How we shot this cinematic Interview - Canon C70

Hello, guten Tag and welcome back to another Cinematography Breakdown. Since it is launch week of my online course Interview Masterclass, where I will be teaching you everything you need to know about shooting high-class interviews,
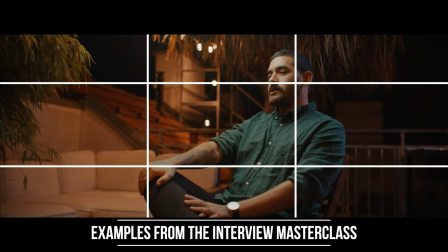0:12 we will break down an interview today.
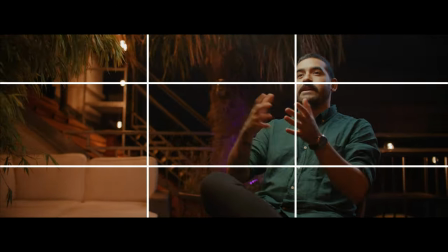0:15 And if you're interested in getting my Interview Masterclass, it is live now and there's a link down in the description below.
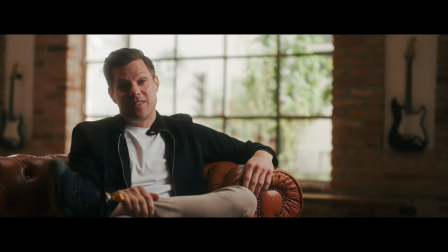0:22 The interview I'm about to break down is of a former musician that turned professional poker player and his struggle with
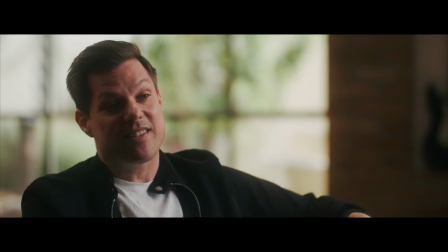0:29 his family and friends and his transitioning into doing something that he loved instead of doing something that he was expected to do. The full port to documentary isn't out yet, but I can still show you the interview setup. Let's start with the equipment that we were using.
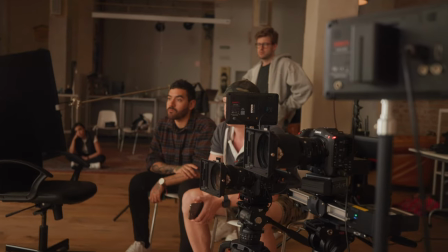0:43 We were using two Canon C70s, both equipped with the Canon focal reducer,
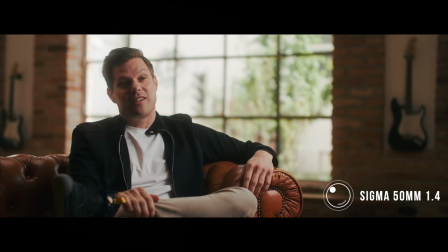0:47 and we had a 50 millimeter 1.4 Sigma art lens for our
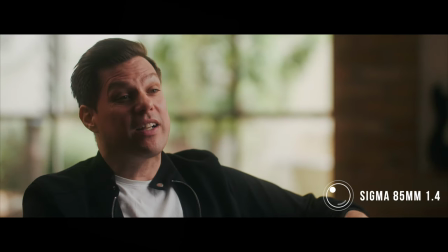0:53 medium shot as well as a Sigma 85mm 1.4 for our close-up shot. We wanted to get rid of some of this digital sharpness that the Sigma Art lenses provide, so we added a 1.25mm diffusion filter on both of our lenses.
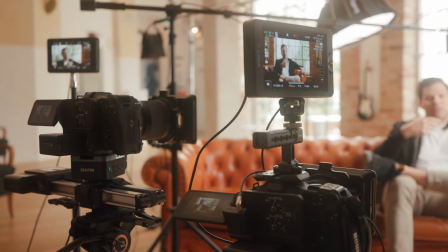1:08 In order to be able to judge our framing as well as exposure, we used a 7-inch on-camera SWIT monitor on each of our Z70s.
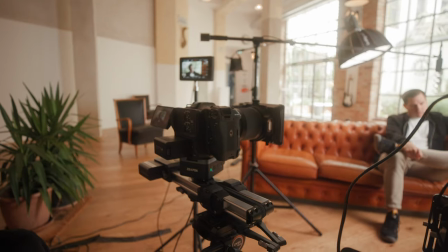1:16 Our close-up angle was on a motorized slider with a pan head, and the ones that we used was from Z-PON,
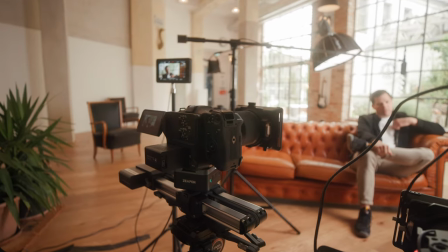1:22 it was the Micro 2 version with a PONS panhead. I will touch a little bit more on this in the composition section.
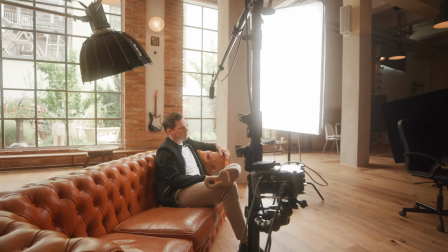1:29 For audio setup, we used a DAD S-Mic 2S hypercardioid shotgun microphone directly hooked up to a Zoom F6 recorder. We boomed this out in front of our subject to get a really nice crisp audio.
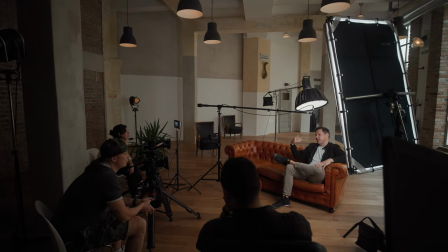1:42 As a backup audio, we also had him laved up with a Tentacle Track E microphone hidden underneath his cloth. In the edit afterwards, we only used the shotgun microphone, but it's always great to have a backup audio solution in place.
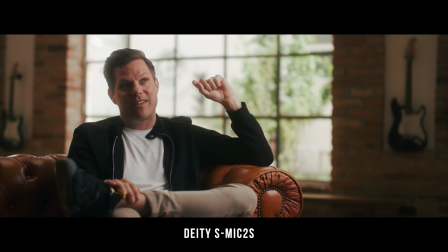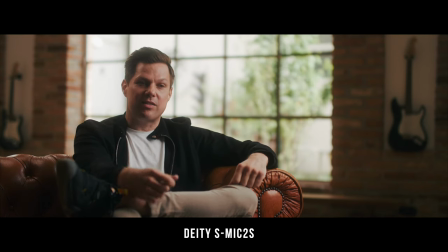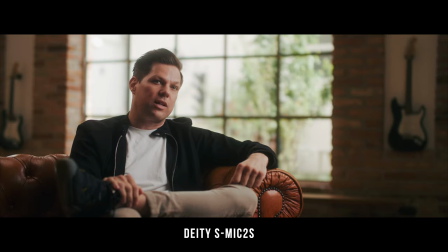Here are our camera settings.
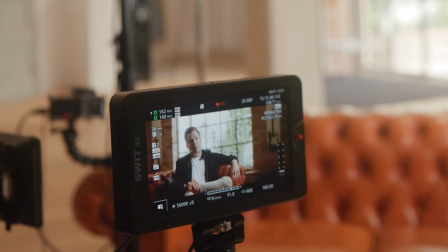2:14 We used autofocus on both of our Canon C70s and we used the mode where it only focuses on people's faces instead of anything else. And especially in a situation with good lighting, this is really reliable and you can safely use this for most of your interviews.
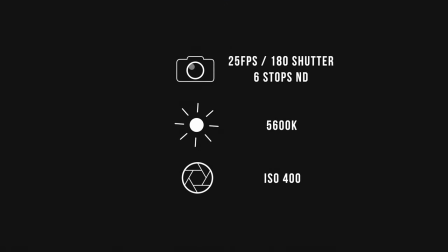2:29 The camera was set to 25 frames with 180 degree shutter rule, six stops of ND and an ISO of 400. The white balance of our camera was set to 5600 Kelvin to match the outside light coming in. Now let's talk about our location. When looking for a location, we were looking for a really modern but industrial vibe that is really hip right now. So we found this great loft and this was really huge. So we had different sets for all the commercials that we shot as well as all the interview setups.
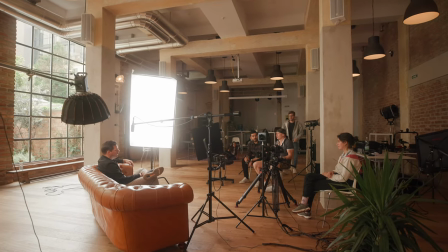2:59 The location also provided us with great choices of furniture as well as huge windows and we even
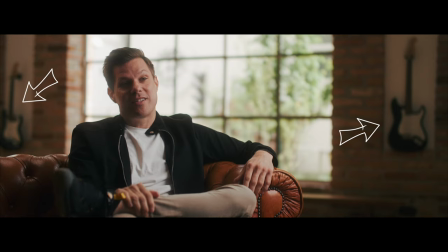3:05 had some guitars hanging in the background which was perfect for our interview about a musician. We found this location online and it was 1200 euros a day and we rented it for three days for this commercial shoot.
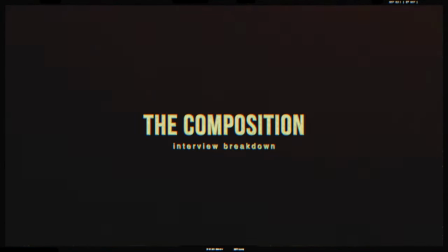3:18 Next up, let's talk about the composition that we chose.
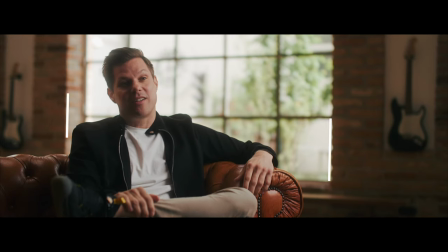3:21 We placed our couch at an angle, so we did get the big window in the background in frame, having the window frame our subject vertically. The window frames also gave us some leading lines towards the eyes of our subject, drawing the attention to our interviewee's face. We also wanted to make sure that we get both guitars in the background, because again, we were talking about a musician and I thought this was a cool easter egg.
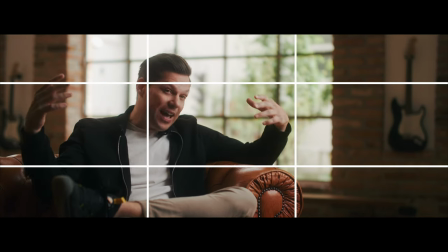3:46 As for the composition of our subject itself we chose a standard interview setup with abiding the rule of thirds placing him on
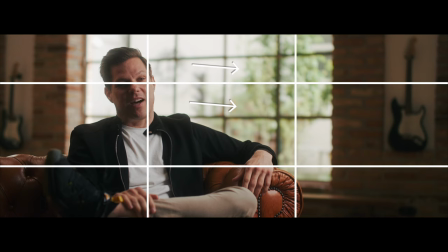3:54 one third of our frame having enough looking room so that our viewers feel comfortable and we're not really cramped in.